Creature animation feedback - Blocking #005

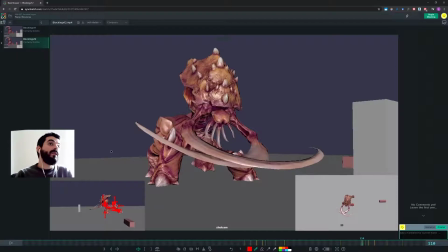[4:08]
So we are having a communication issue here, or you are having a technical problem. You need to decide what that thing is. If it's a technical issue, we can look into the Maya file, but I mean, maybe there's some very big problem with the rig, I don't know, but the feedback is lower the bum on this pose,
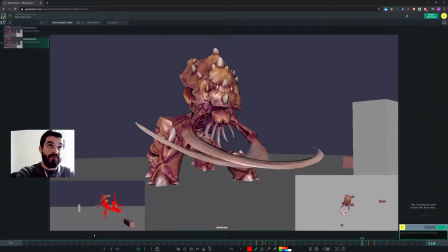[4:26]
raise the chest, make this line of action. That was the feedback. So in here, it's unclear why you haven't addressed it. It may be, as I said, a technical issue, in which case I'm happy to look into the Maya project, but I don't think it's a technical issue here. So there may be a communication or understanding issue there. But just to let you know, in production,
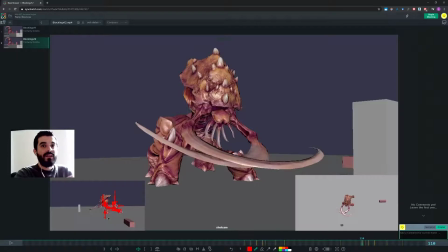[4:43]
if it takes longer for the supervisor to give you feedback than it does for you to do this, to address it, you have a problem. Because it means, so they are paying you to address feedback, but actually you're not,
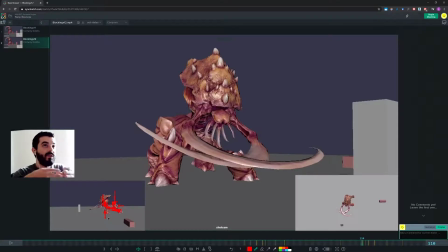[4:58]
the time it takes you to do the feedback is time they pay in which feedback is not addressed, and it takes someone longer to explain you what's going on there, because someone is explaining it several times. So eventually a supervisor will get frustrated, and as a result,
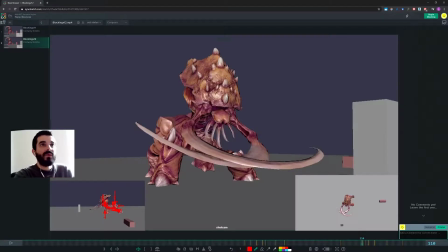[5:16]
they may not trust you with the next valuable shot, so to speak. They will give you something a bit simpler because they're not sure if you have problems with the rig, with Maya, with animation, with understanding, with communication.
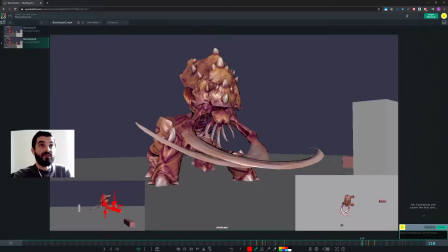[5:29]
So you either communicate a bit better there, or you just, I don't know, or you address the feedback, you just lower that bump. I don't know exactly here what would be the solution apart from just doing it, just lowering it.
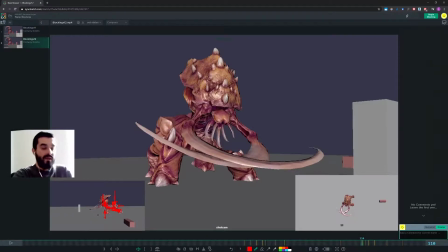[5:42]
If it's a problem that the rig doesn't support it, as I said, fair enough. I just need to see the Maya file then, just to make sure that maybe there's something we can do about it, okay? So, because that's becoming the biggest problem of your animation here.
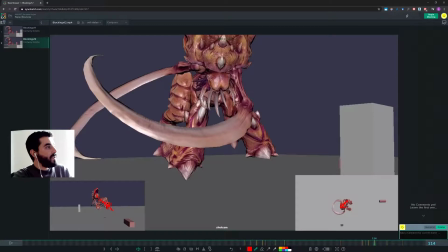[5:54]
So, and that means that as you jump, you will still have, this is the same exact feedback from the last time, you will still have the bump lower there, and it will give you a much nicer silhouette in here as well. And then you have this pose. I don't know what this pose is, I'm sorry.
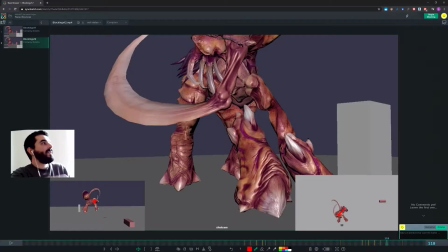[6:12]
I look at the silhouette and this doesn't look like anything I've seen so far in this animation. I can make out more or less this, and I know it's an arm. Of course I know it's the same character, I'm not that silly, but I'm talking about being an audience, okay, in here.
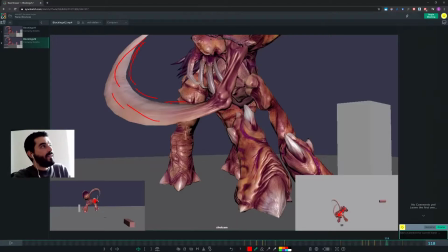[6:29]
So this pose is super confusing, and it looks like the neck is broken up there. I just don't know what's going on there, I'm sorry.
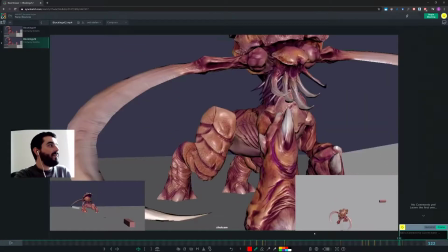[6:35]
So, and then we have the landing there, which perhaps could work.
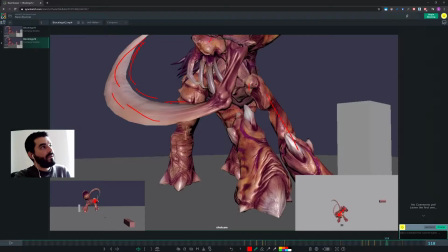[6:42]
It looks like this leg is broken. Don't you have a clavicle that you can lower here, that you can move a bit down there? I think you need a bit of a nicer pose, maybe with the legs a bit more open there, and maybe with one leg which is down in the contact pose and the other one which is still up here.
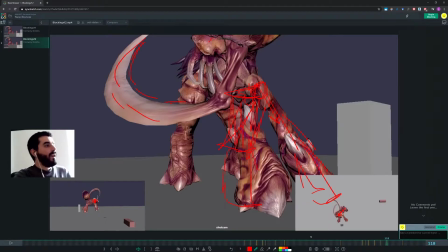[7:00]
Perhaps it could even be, I guess it could even be a pose with this leg doing the contact already, maybe a bit more to the center of the camera, and the other leg still being up, so that you will land with one leg first and the second one after.
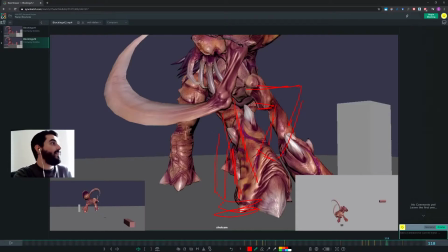[7:18]
And it doesn't, I don't think it makes sense to have these legs that low already. I think they could still be a bit higher there, so that they would contact after the two front legs have landed.
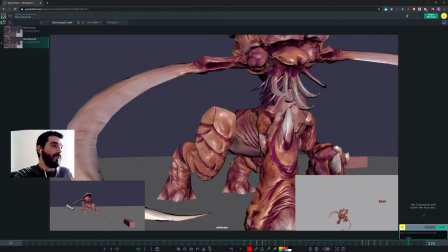[7:36]
So you need a breakdown there in the middle. And I wouldn't spend time animating the camera for these 3 or 4 frames in here.
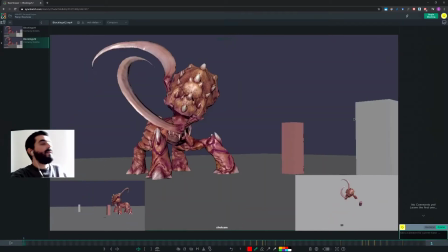[7:43]
I don't know what's going on. Let's fix the animation first. So that's about it. So I think you have a big issue there with the jump still, and the big issue is not probably technical, but it's more of a communication and feedback, addressing of feedback there.
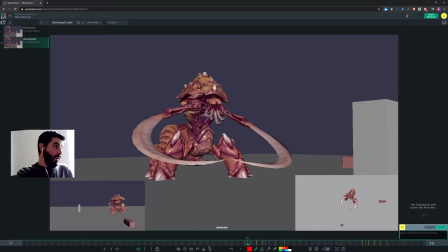[7:56]
The rest is going in the right direction, apart from what I said earlier on, this section here, which is a bit unclear.
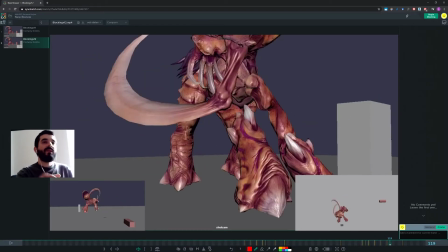[8:03]
So I would really try to address this jump feedback, because the jump is one of the core features of your animation. You want to make sure you try to get it right. Okay, that's the reasons why I keep on banging on that aspect. So that's it.